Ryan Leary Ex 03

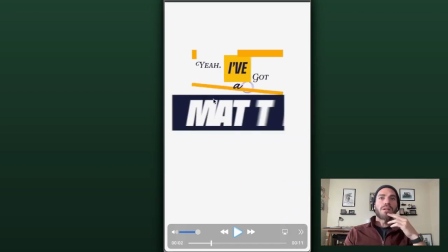Like the way the ball, or what we'll call it, a ball,
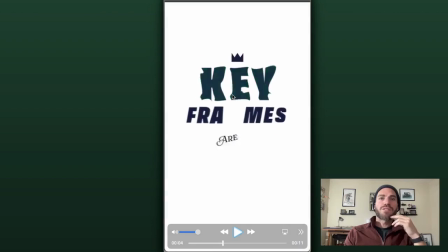the way it slides down and then drops off at the same time that, like,
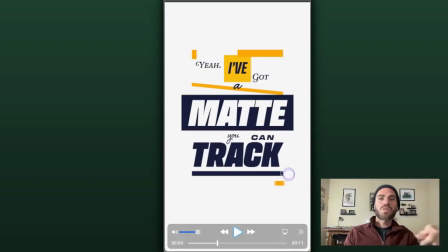we got this one swiping through to emphasize track.
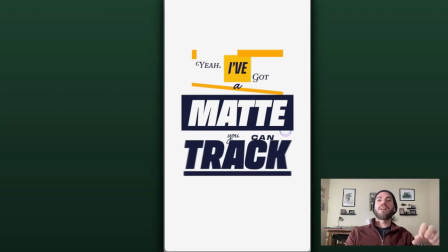And that's something I want to say, is that especially with your secondary animations and even with the animations directly on the text, like, you're really looking to emphasize, especially on, like, I got a Met you can track,
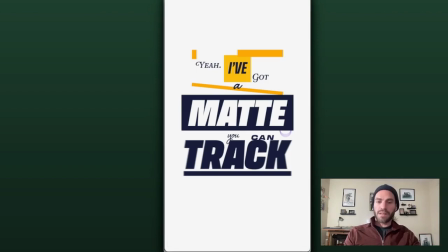like the emphasis in the lyric, or in the song itself, it's on the word track. So to find a way to give that like a little bit more punch than the other words in the shot here, that's going to be really helpful.
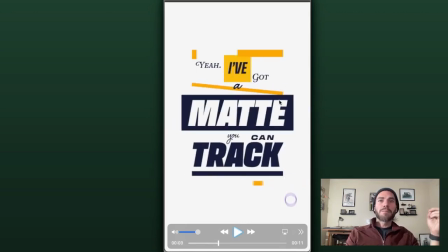But what I really like here is that there's a good variety of animation going on, and that's something else I'd like to point out, just for anybody who is maybe still working on this or is maybe going to go back to it.
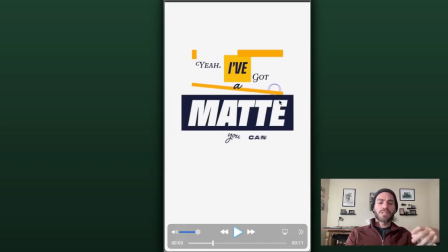It gets a little stale when, it's just like, oh, this thing's scaling up from center, and then that one's scaling up from center, and then this one's, yeah, like we've got,
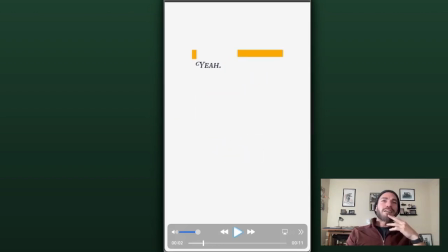yeah, scaling up from center, but then Ive comes in from the side, and in the process, it almost kind of like reveals got.
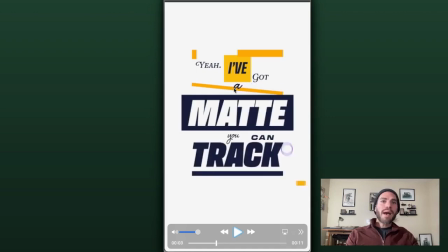A kind of spins in, Matt comes in from the side, track comes at you. Like there's a variety here that kind of keeps things interesting as we go along.
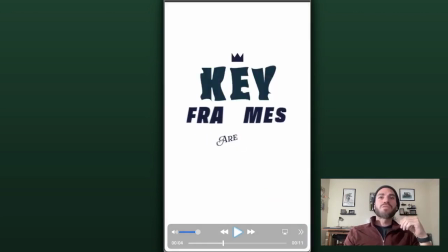Now, I did notice that Justin used this really funky effect on key here.
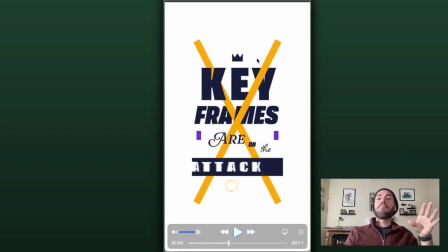I think it looks really cool. I just don't think that it matches the rest of this.
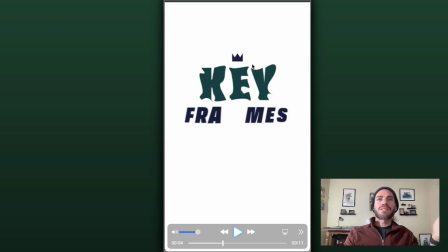You know what I mean? Like, not only like the fact that it's like green, but like everything else is so,
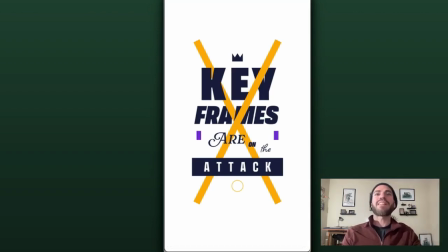I don't know, just so vectorized and so just clean. I think it just doesn't quite match.
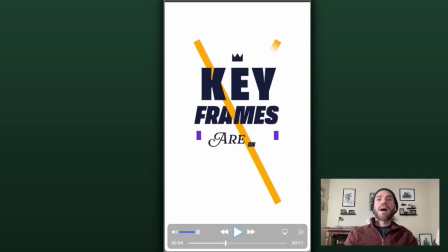But I like I like that you're getting creative with that and trying something new.
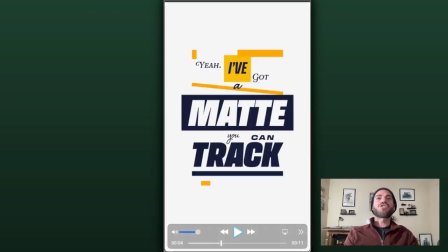And I don't think it really like distracts from this in any way.
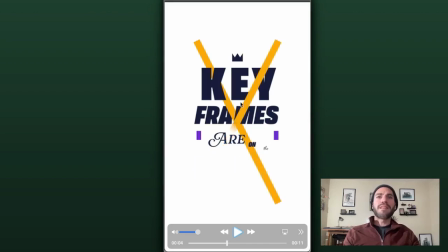Um, but I think that these coming down, I think that looks pretty cool.
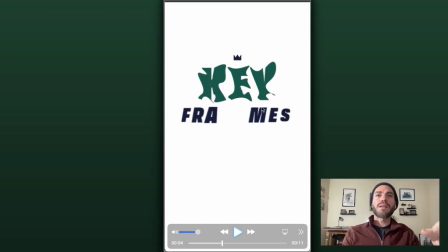And again, like I said, like a nice variety here. Like we got this funky thing going on with key. Frames kind of comes in from each side.
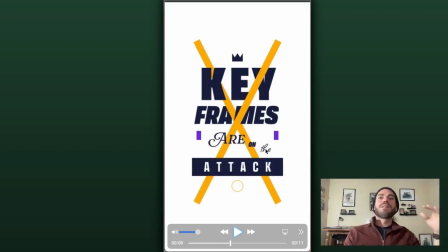R rotates in, and you got this. There's a clear progression to the words coming on screen.
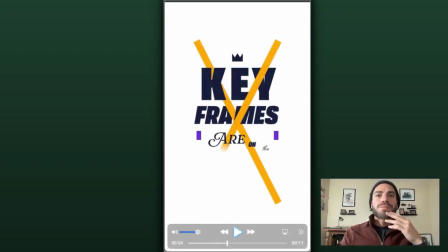Track. Keep Franco on the attack.
And I'm seeing, this circle right here.
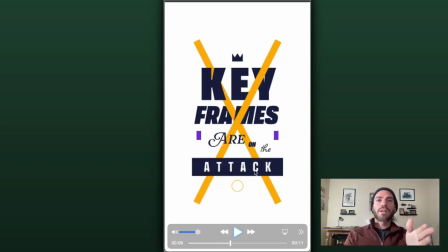I think it's doing a nice job of working along with this action here.
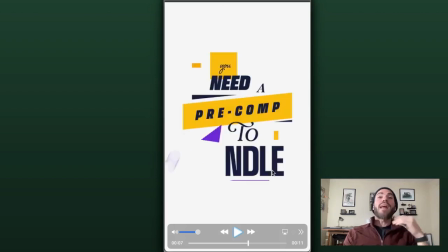That's good stuff. There's a lot happening in this, and I think it looks great.
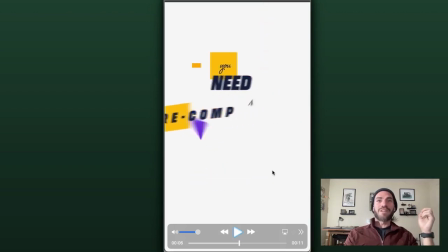I really do.
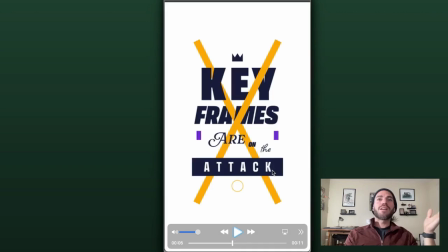Because it's almost like each action is triggering something else.
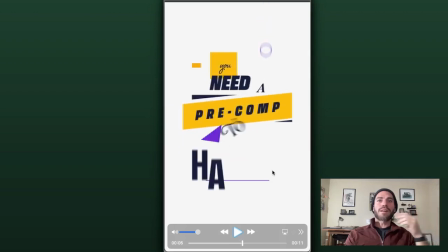God, a lot comes in there at once. I can't tell if it's distracting how much is happening. Like, I do really like this triangle and the way it's kind of like
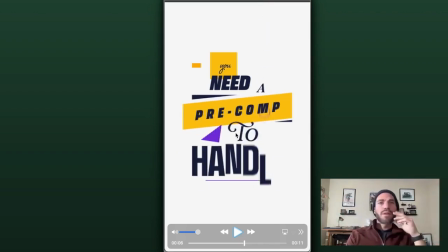hurling two into the frame. I think that's really neat. It's almost like
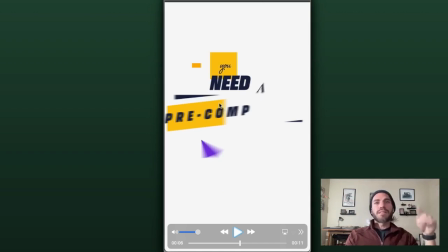it's that we're seeing A and pre-comp and this yellow box and these two elements as well as this element. Like, those are all kind of happening at once.